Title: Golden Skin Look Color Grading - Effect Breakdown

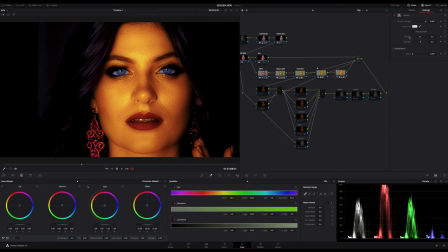12:08 Again, only available in the studio version of DaVinci Resolve, and however, the simulated dev mask is not going to be perfect, so additional controls exist to let you make adjustments to it to achieve a better result.
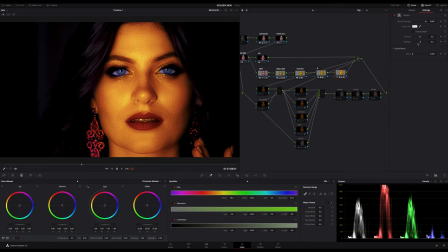12:23 I only adjust the highlights because I want to give them a bit more punch, a bit more clarity, just a bit. A value of around 6 looks good to me. On off switching this tool on and off, you can see what it does to our image.
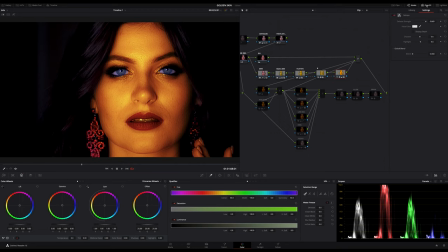12:40 But all this, what I've done here in this line of our layer mix stack, works only if we change the blend mode of the layer mixer node.
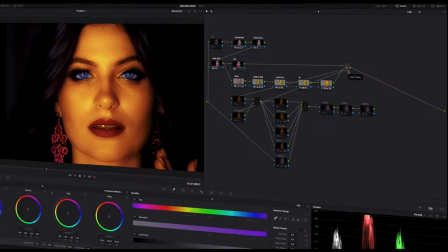12:50 This is one of the essential steps you should keep in mind.
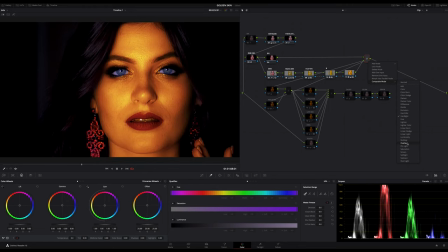12:53 A usual result you will achieve with an overlay or a very subtle one with a soft light blend mode, but the most aggressive effect you will achieve with a hard light effect, because hard light is the opposite of overlay.
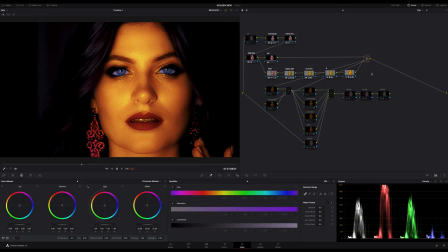13:10 This gives us a very harsh looking result, but that's exactly what we want, because we want to achieve this metal-like look, right? Okay, in general we are done. In sake of this tutorial, I will skip the explanation of the remaining notes, because those are only for final fine adjustments,
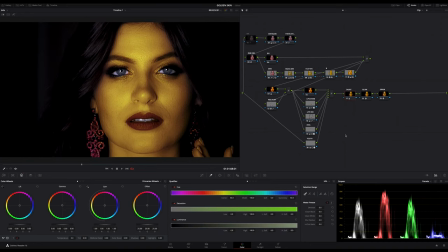13:29 for the eye colors, the tooth, the lips, a bit sharpening, and finally a bit of desaturation. The desaturation is really important, because this look layer mixer stack, which I explained, will bring in a very strong saturation into your image.
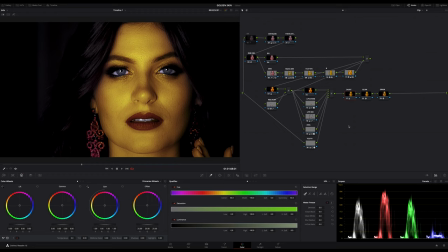13:45 So you have to desaturate everything in a node near the end of your color grading tree. I've done this in this deset node here, and as you can see, I've added a subtle glow and of course a film grain as my last step.
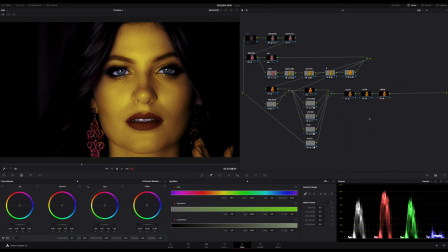14:03 Anyway, we finished this tutorial, and as always, dear friends of the hand turn false colors, if you like this little tutorial, just hit the thumb up.
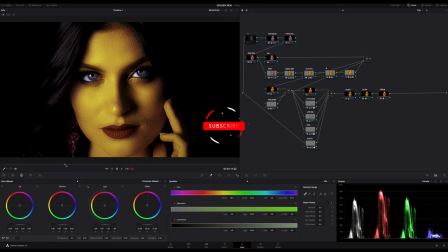14:12 And if you want to see more content like this, please don't forget to subscribe and click the bell.
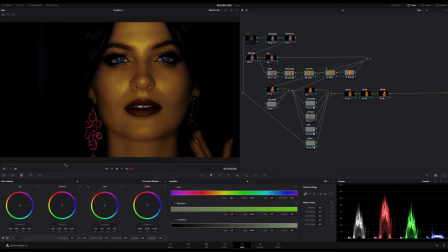14:18 Thanks for watching and listening. You all a great time and stay safe. Bye.